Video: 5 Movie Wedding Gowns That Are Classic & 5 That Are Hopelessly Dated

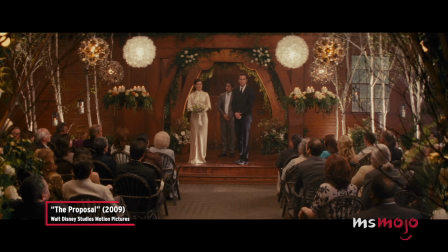Hi there. Thank you all so much for coming out.
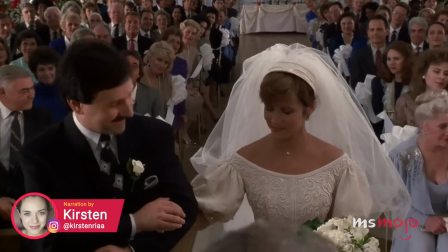Welcome to MsMojo, and today we're counting down our picks for the most beautiful and the most terrible wedding gowns in film.
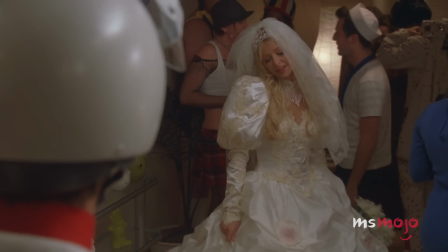Let's get into the good, the bad, and the ugly.
Really? A wedding dress?
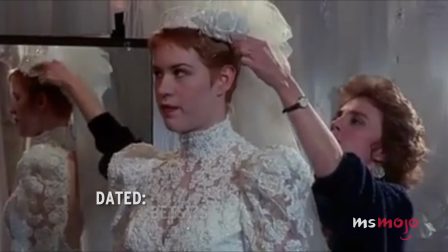Snow made me wear it.
Number 5, dated Betsy's Dress, Betsy's Wedding.
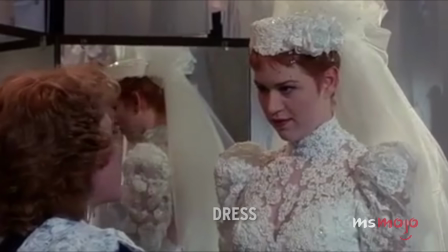Oh, that's beautiful on you. Oh, isn't she beautiful?
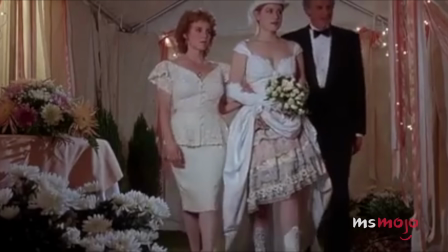For a movie all about Eddie Hopper's daughter, Betsy, getting married, you would think her wedding gown would be at least impressive.
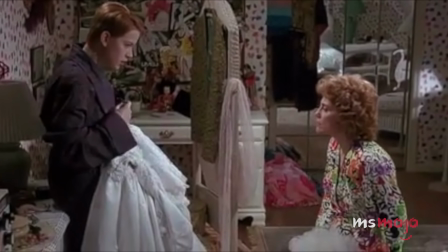As it is, this ruffled dress is unsightly, and the choice of an asymmetrical hemline only made matters worse.
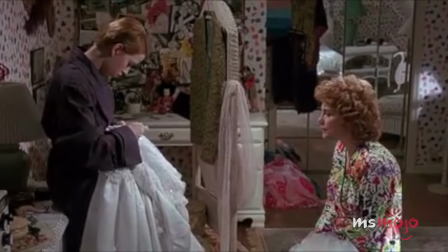You go ahead. You go for it. Oh, yeah.
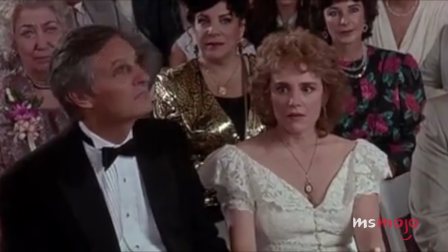Maybe I better not watch this.
As a cherry on top of this bad cake, Betsy wears a white top hat,
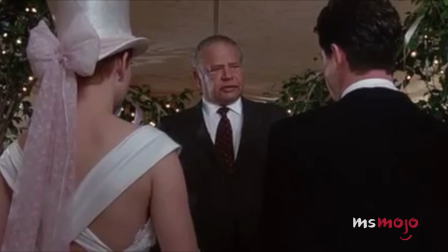suitable only for a backup dancer, to an Irving Berlin number performed by Fred Astaire.
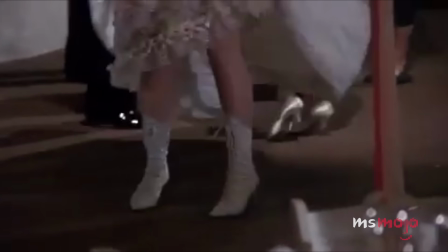At least there is a lack of typically 80s mutton chop sleeves, with the designer opting for a sweetheart neckline.
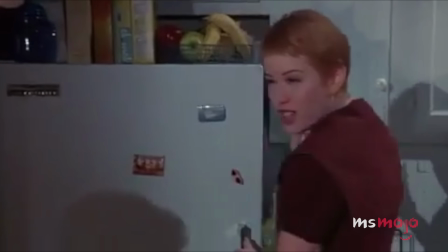Even so, it's not a good look.
You know, Connie took one look at me today in my wedding dress and she starts crying hysterically.
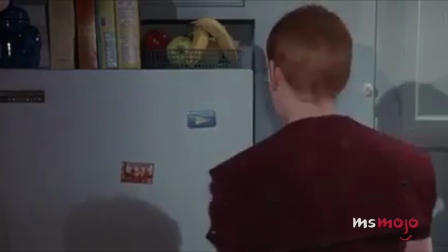I mean, what is that? I don't know, you don't look that bad. Thanks.
Number 5, classic Buttercups Wedding Dress, The Princess Bride.
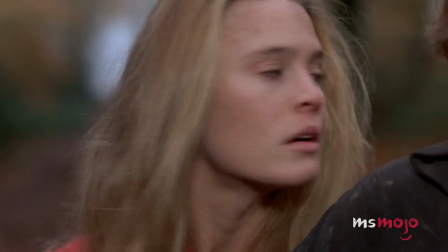Modern interpretations of medieval dresses can be very hit and miss. Fortunately, this classic 80s film gets many things right, including its costume design.
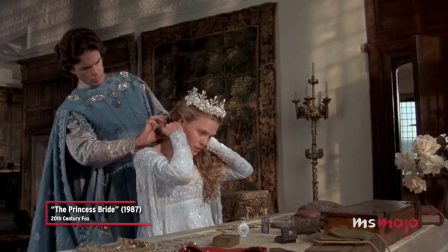You don't seem excited, my little muffin. Should I be? Brides often are, I'm told.
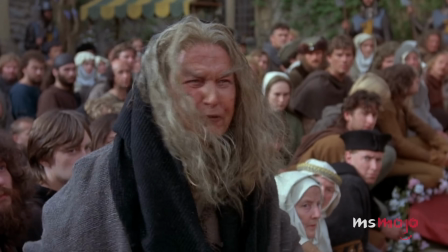Buttercups Dress is particularly memorable. Even her soft rose wedding dress worn in her nightmare is lovely.
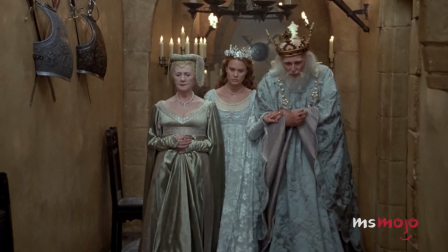But her actual dress, when she is forced to wed the odious Prince Humperdinck, is even more striking.
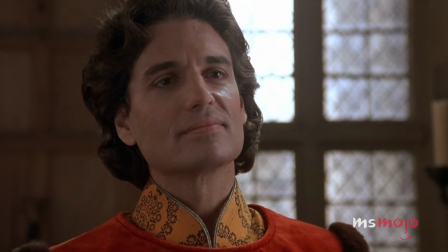Its dreamy soft blue colour complements Robin Wright's blonde hair, and the high waistline flatters her slim form.
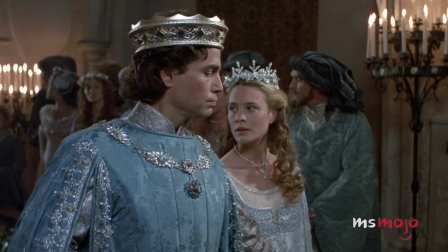Have you the wind? Here comes my Wesley now.
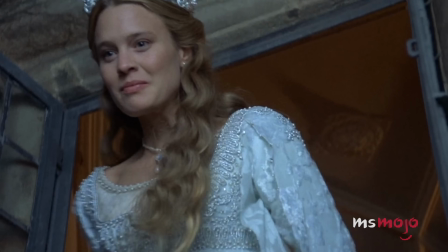It is light, elegant, and faithful to medieval fashion, while conforming to modern aesthetic tastes.
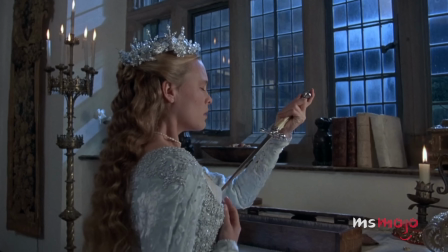It would be a pity to damage such a perfect dress. There's a shortage of perfect breasts in this world.
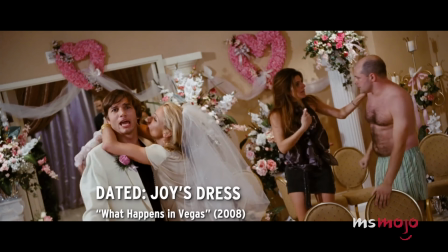It would be a pity to damage yours.
Number 4, dated Joy's Dress, What Happens in Vegas.
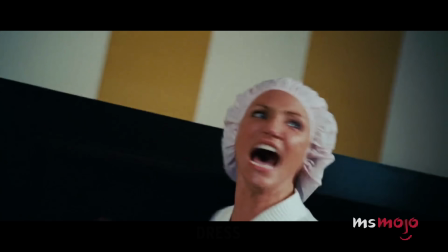This rom-com is not what you would call great or even good.
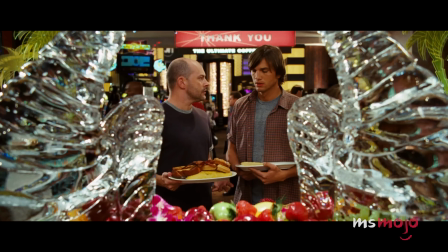And granted, this is supposed to be a Las Vegas wedding by two drunken strangers, Joy and Jack.
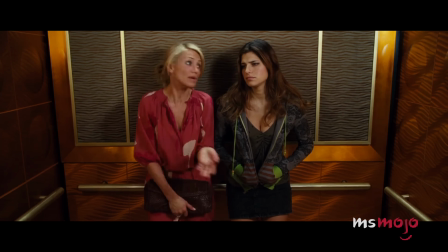Is there any part of the night, I don't know, maybe say the part where I was about to marry the rebound guy that you thought, hey, oh my god, this is a really good time for an intervention?
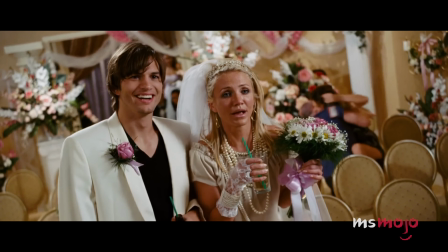Even so, the costume designers for this film really outdid themselves in the grubbiness and tastelessness of Joy's wedding dress.
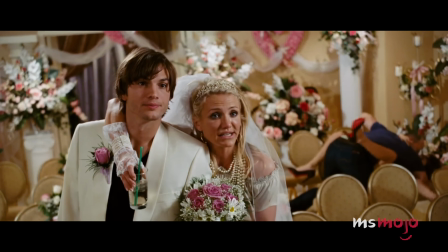This dress resembles more of an off-white thigh-length potato sack than a gown.
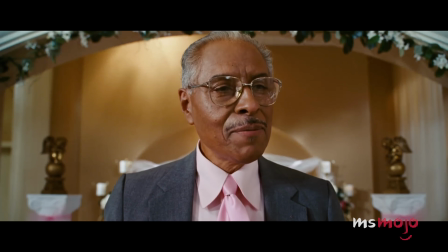Jack, could you put the ring upon her finger?
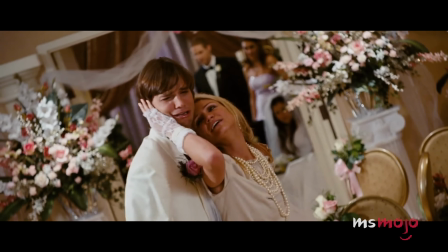The cheap fake pearl necklace is not helping either. It's more like a costume of a wedding dress than anything else.
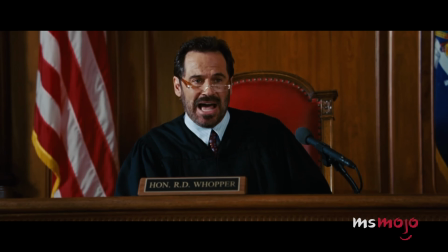The whole film follows Joy and Jack's attempts to divorce, deeply regretting their drunken Las Vegas wedding.
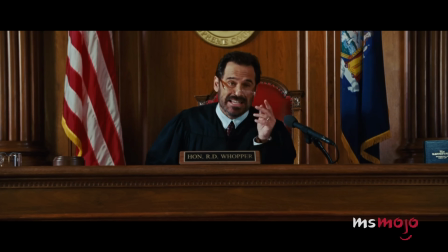And that dress, no doubt.
Before, or should I say if, I ever allow either of you out of this marriage,
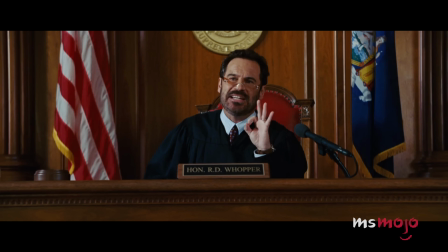I'm going to make sure that you try everything, and I do mean everything first, to make it work.
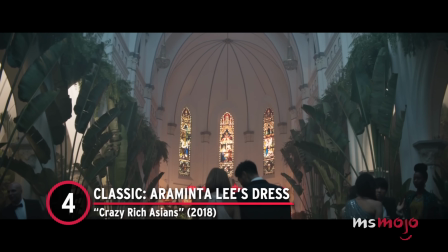Number 4, classic Araminta Lee's Dress, Crazy Rich Asians.
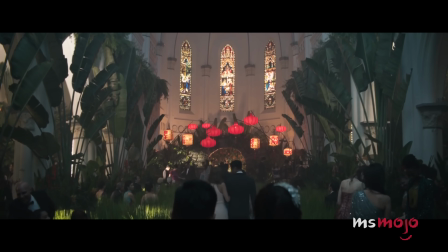You can count on the wealthy Asians in this film to throw an extravagant but beautiful wedding.
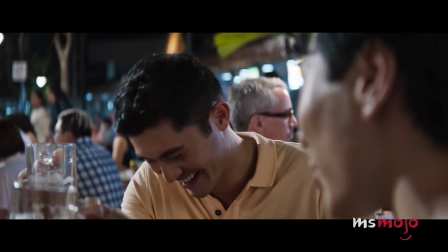The film follows Rachel Chu as she attends the wedding of her boyfriend's best friend, Colin.
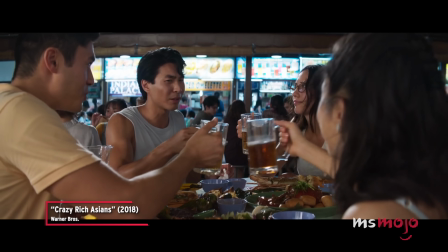A toast to married life? Not yet, too early.
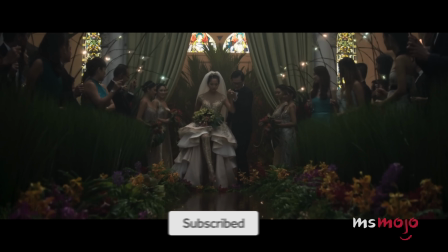This time next week, guys.
The wedding itself is gorgeous, but Colin's fiancée, Araminta's dress, is truly awe-inspiring.
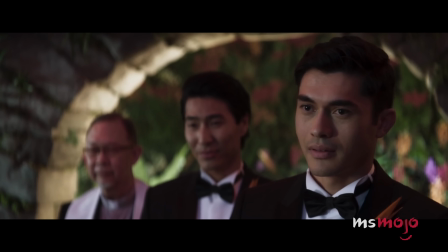This gown, with its glittering crystal bodice and tiered body, gives an almost swan-like effect.